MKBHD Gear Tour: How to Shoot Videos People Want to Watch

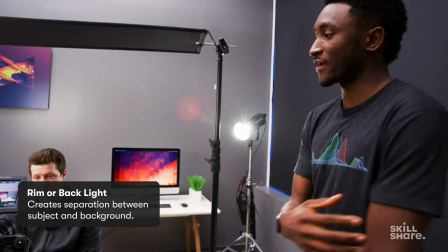7:22 You might call it a rim light, a shoulder light, something like that, but it gives him a little bit of separation from the background,
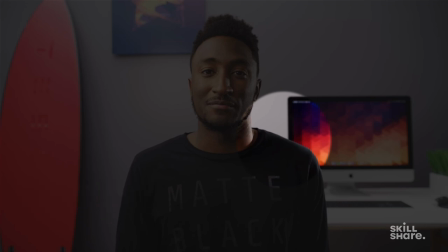7:28 and that's why I had this little light curving around my shoulder there. and that put together with the top light is just that's all the lights for the video
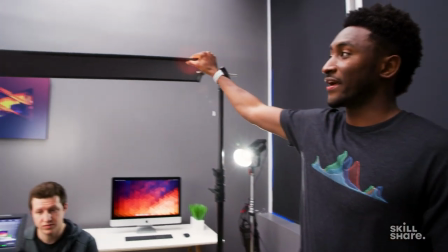7:36 pretty simple three-point light look then I have this flag up here call them flags you can call them whatever you want but basically they're
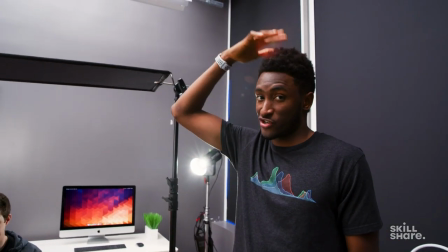7:45 just to block light so this is blocking the overhead light from just shining directly on my hair and we're just keeping it simple on the subject to just
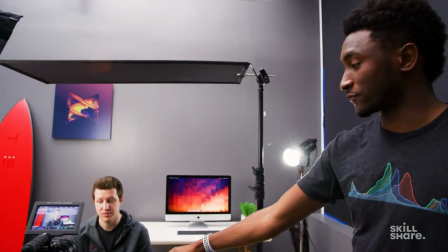7:53 the key light and the background enough about lighting there's a microphone in front of them and this is the under sling shotgun mic that I talked about it's the Sennheiser
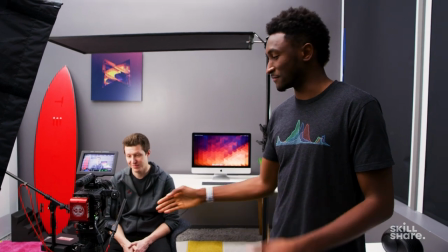8:01 MKH 416 I'd say I married this mic I've had this in my arsenal for five six seven years something like that it's a
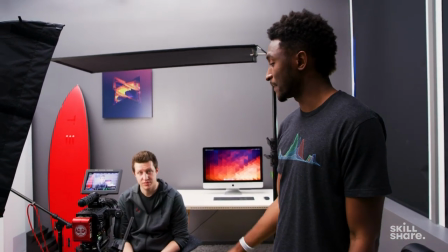8:10 very well known popular mic and it's it's my favorite ever sounds great and it's as close to him as I could possibly get without getting in the frame
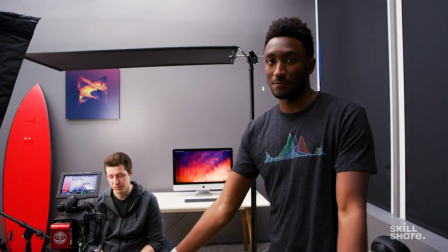8:18 so it's right up underneath and the only thing behind the mic is just carpet so it sounds great lastly I mean you've got the subject
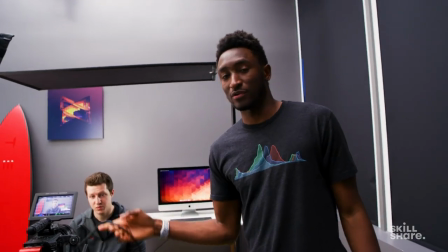8:26 in sharp tack focus The camera's plugged in for power. Everything else is plugged in for power.
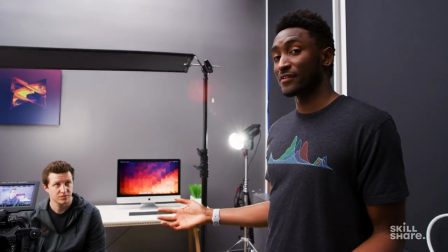8:31 And you've got the props behind that are generally just set design.
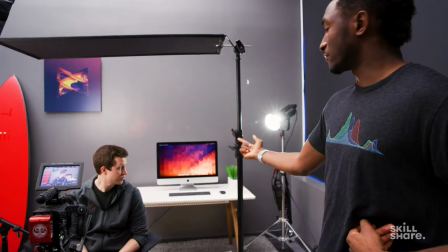8:35 So there's a computer behind, there's a little bit of a plant and mic and keyboard and stuff like that.
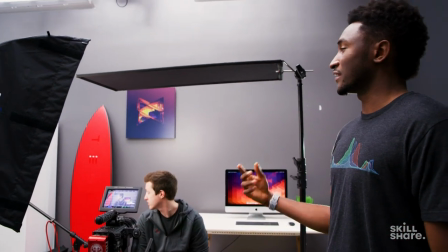8:41 The Tesla surfboard looks pretty sweet and the art's not so bad too.
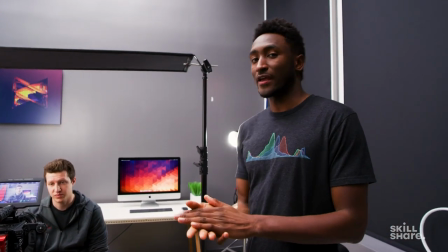8:45 But all of that put together gives you gray wall background, A-roll set, Galaxy S21 Ultra, you'll be seeing it here first. So a video making day for us, I kind of separate the schedule for this team into different types of days. We have production days and non-production days. But a day of filming a video from top to bottom can look in a number of ways, but it's a bunch of hours of different types of shooting based on what's in the script.
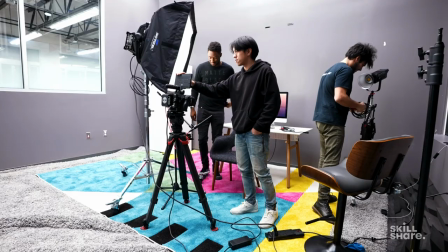9:13 So our A-roll set is typically the fastest setup, actually, unless we're going crazy with Easter eggs.
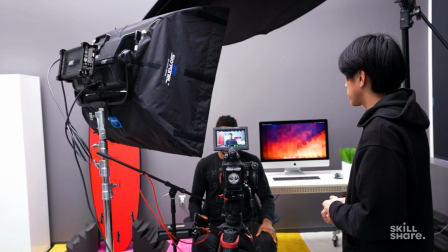9:20 But that might be 25, 30 minutes to set everything up. Then we shoot it. but B-roll, it's typically the team going off and seeing that script and deciding what would look best for it and then shooting it.
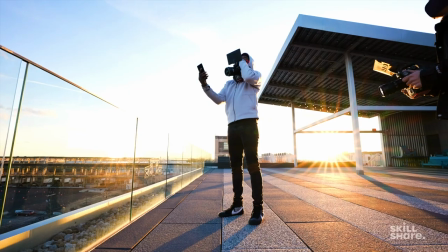9:32 So at any one given time, you might have me shooting first person shots on one side.
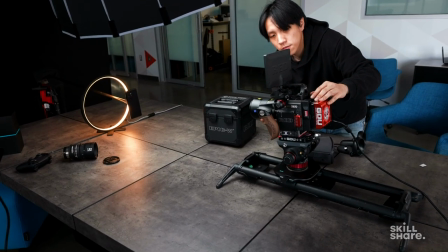9:36 You could have Vin in the studio with a little dark mode going on, shooting some slider shots, getting a little more dynamic.
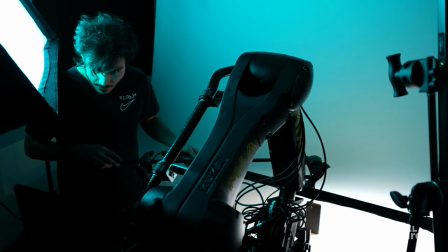9:43 And then you'll have Brandon in the robot room setting up the robot as we start to put all these pieces together like a big puzzle to make the final video. A common question is how long does it all take to make, For example, the Galaxy S21 Ultra review, if we started at 10 in the morning, it was done being shot by like 6 p.m., but then I was done editing by like 3 a.m., so that process was pretty long. But yeah, it really depends on the video. Some videos are actually pretty short and they happen in one day. And we go off script all the time. I think a lot of people, like I said, get really beholden to like a shot list. Our shot list is very much just the text and any way that we can convene and show the thing is fine.
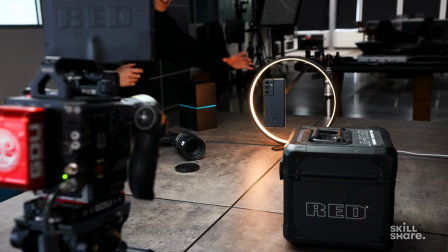10:24 A lot of times we're in the middle of something, like Vin will be doing the slider shot with the ring light, and then we go, hey, wait a second, that's a thumbnail right there, isn't it? And then we just go all in on making that piece. So it's not like we're prescribing what will be the thumbnail, what will be the B-roll for each shot. It's more we're on the wide angle, let's do a bunch of the wide stuff and see how much of the script we can cover. Then let's switch to the macro, see how much of the script we can cover with that. We sort of go back and forth until we get our creative looks here and there so it's a little less
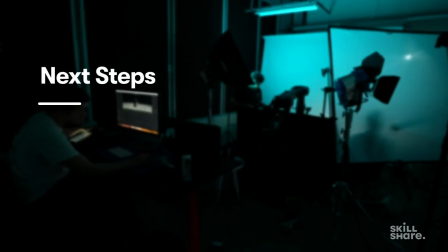10:52 formulaic and a little more freestyling i
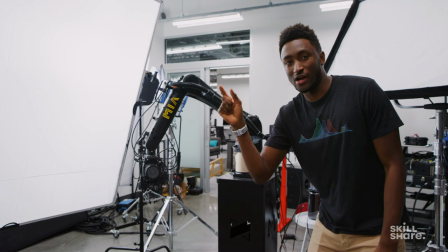10:57 guess we couldn't talk about gear without including the cherry on top in the studio which would be like the ultimate piece of gear and that would
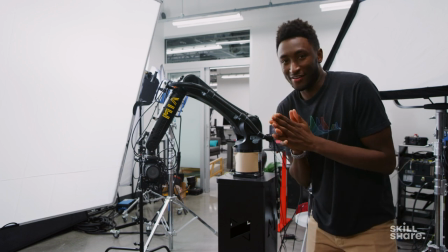11:04 be our camera robot it's not necessary it's definitely not necessary but it's a lot of fun we've
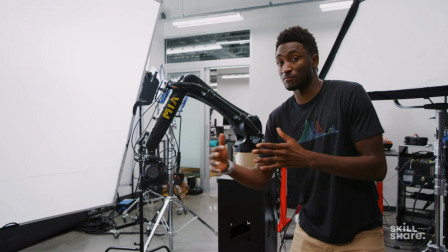11:12 talked a little bit about having a slider to add some dynamics some movement to your shot this is one of those things we've added on top